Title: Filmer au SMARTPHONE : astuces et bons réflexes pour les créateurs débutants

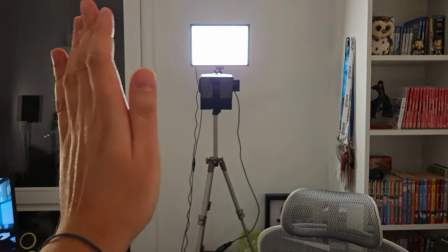[4:09]
Ma caméra est juste plantée devant moi, ça pourrait être n'importe quelle caméra, on s'en fout complet. C'est l'intention que j'ai mis dans le cadrage et le montage qui importe. Ce que je vous dirais maintenant, c'est de ne pas perdre nécessairement de temps à aller analyser toutes les valeurs de plan qui existent, choper des bouquins sur la réel ou quoi. Vous voyez que je n'ai pas franchement énormément de connaissances académiques sur ça non plus. Je veux juste vous dire que capturer une vidéo ne suffit pas.
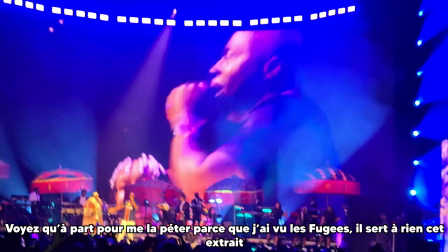[4:30]
Il faut y mettre une certaine intention et réfléchir à la forme que vous voulez lui donner. Sinon, ce sera un film de vacances de plus qui ne servira qu'à évoquer des souvenirs.
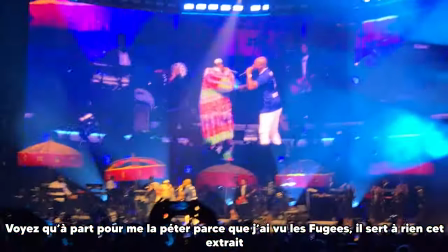[4:37]
Donc pas quelque chose de véritablement transmissible au plus grand nombre. Dans cette idée de faire attention à la forme et des choses, je vais vous inviter à activer une fonctionnalité qui existe sur toutes les applications appareils photos de tous les smartphones.
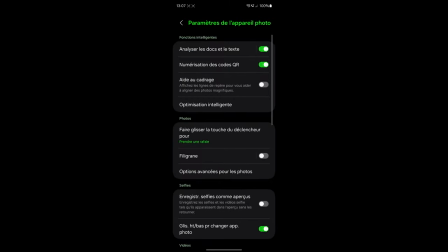[4:50]
La grille. Rassurez-vous, elle n'apparaîtra pas sur le fichier final, c'est juste un truc pour vous aider à cadrer justement.
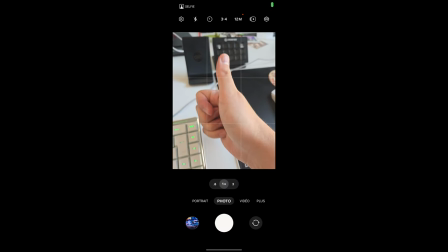[4:56]
Notez que cette grille sépare l'image en 9 zones, ce qui en soit est une invitation à réfléchir à ce qu'il y a dans ces zones et ce que vous voulez que ça transmette. Mais le plus important en fait c'est l'intersection des lignes qui forment 4 points.
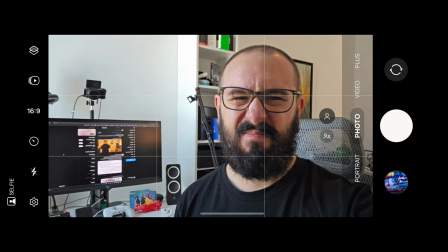[5:07]
Ce sont en vérité les 4 points qui attirent naturellement le regard lorsqu'on visionne une photo ou une vidéo.
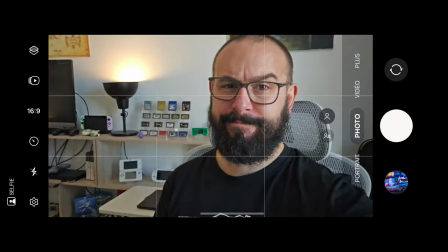[5:12]
Avec l'aide de la grille, vous pourrez plus facilement réfléchir à votre plan. Qu'est-ce qu'il y a dans le fond ? Quels éléments je veux faire ressortir ?
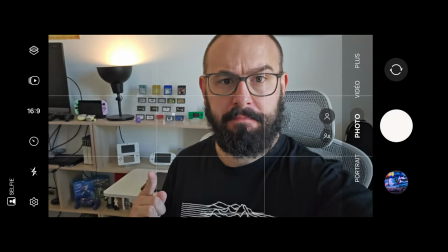[5:18]
Quels éléments je veux faire disparaître ? Quel clin d'œil je veux faire sans que ça soit trop agressif non plus ? Et avec les 4 points, vous pouvez définir quelle est la première impression que votre plan envoie au cerveau de votre spectateur avant qu'il ne se mette vraiment à analyser l'image. Il y a donc quelque chose de plus sentimental là-dedans. Pour voir à quel point la grille aide, il y a un exemple simple. Faire un selfie. Moi j'en peux plus, des photos éclatées où le visage est en plein centre de la photo, ça n'a aucun sens, il y a énormément de vidéos dessus, aucune info en dessous. Maintenant, si vous vous aidez de la grille, vous pourrez placer chaque œil dans une intersection. Et vous vous rendrez vite compte que c'est juste mieux. Plus plaisant pour n'importe quel cerveau, puisque le regard du spectateur va directement se plonger dans celui du sujet et transmettre quelque chose quoi. Il reste plongé contre plongé, plein de trucs, mais honnêtement, je vais m'arrêter là puisque le message est finalement très simple. n'oubliez pas de jouer avec ce que vous tournez faire des vidéos ce n'est pas que capturer une suite d'images c'est leur donner un message et plus vous filmerez plus vous trouverez des choses qui vous plaisent d'autres qui vous plaisent pas des feintins que vous utiliserez régulièrement pour réussir à trouver une bonne image à capturer encore une fois c'est en faisant qu'on devient forgeron donc prenez votre smartphone et mettez vous devant votre application appareil photo comme vous vous mettriez devant un je sais pas un gros bol de pâte à modeler quoi c'est pas pas les pixels qui importent, c'est ce que vous leur faites dire. Maintenant on va pas se mentir, les smartphones ont certaines limites. Ils ont par exemple tendance à rendre toutes les vidéos un peu plates, parce que leurs capteurs sont faits pour pouvoir tout capturer tout le temps dans n'importe quelle condition. Donc forcément on perd un peu en vision artistique. Et c'est là où vous allez peut-être me dire, ok Otax mais alors pourquoi les pubs d'Apple réalisées à l'iPhone elles sont juste incroyables ?
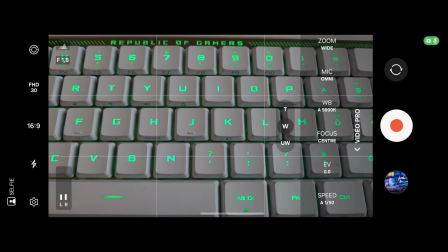[6:52]
Et bah c'est pas faux. Alors déjà il y a bien sûr le mode pro qui permet de reprendre le contrôle des capacités photo de votre smartphone. Ça, plein d'autres font déjà des tutos réussis sur YouTube, donc je ne vais pas m'y attarder. Ce que je vais vous dire par contre, c'est que ces publicités sont aussi belles parce que leurs réalisateurs ne réfléchissent pas à prendre le contrôle du smartphone, mais du contexte dans lequel le smartphone filme. C'est le deuxième point créativité que je veux aborder avec vous. Si vous n'avez pas forcément la maîtrise du matos, vous aurez forcément la maîtrise du lieu dans lequel vous tournez. Et ici encore, vous devrez absolument rester en mode pâte à modeler. Bougez une ou deux lampes de place pour jouer sur les ombres où elles se placent.
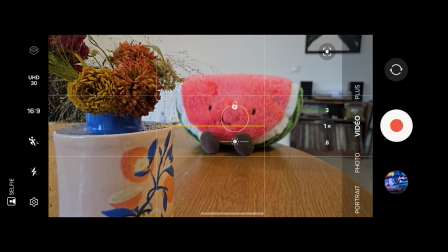[7:27]
Si vous êtes dans la rue, trouvez un coin où vous avez un arbre de vent, de l'eau loin, jouez avec la grille pour peupler ou non ces neuf petites zones dont on a parlé juste avant. Là certains se diront peut-être, oui mais moi l'idée c'est de débouler dans une rue, interviewer quelqu'un à l'arrache, je vais pas pouvoir réfléchir à tout ça.
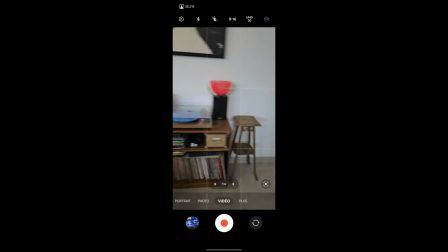[7:42]
Bah si en fait, est-ce que tu vas secouer la caméra un peu avant de te poser sur l'interview pour transmettre visuellement l'idée que t'as courue ?
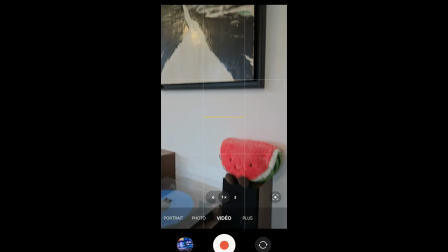[7:49]
Et pourquoi pas, démarrer ton plan en filmant le soleil et en descendant d'un coup sur les sujets. Il y a toujours un coup à jouer, et c'est en réfléchissant comme ça que vous allez réussir à trouver une sorte de signature, mais surtout du plaisir à la création.
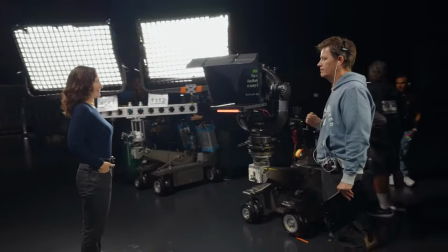[8:01]
Du pognon vous permettrait naturellement de louer un contexte de ouf, des lumières à ne plus savoir qu'en faire et tout le tintouin, mais si vous ne savez pas utiliser tout ça de manière créative, ça n'aurait aucun espèce d'intérêt au bout. Alors par contre, je mens un peu, j'avoue. Il y a un contexte où la qualité est importante.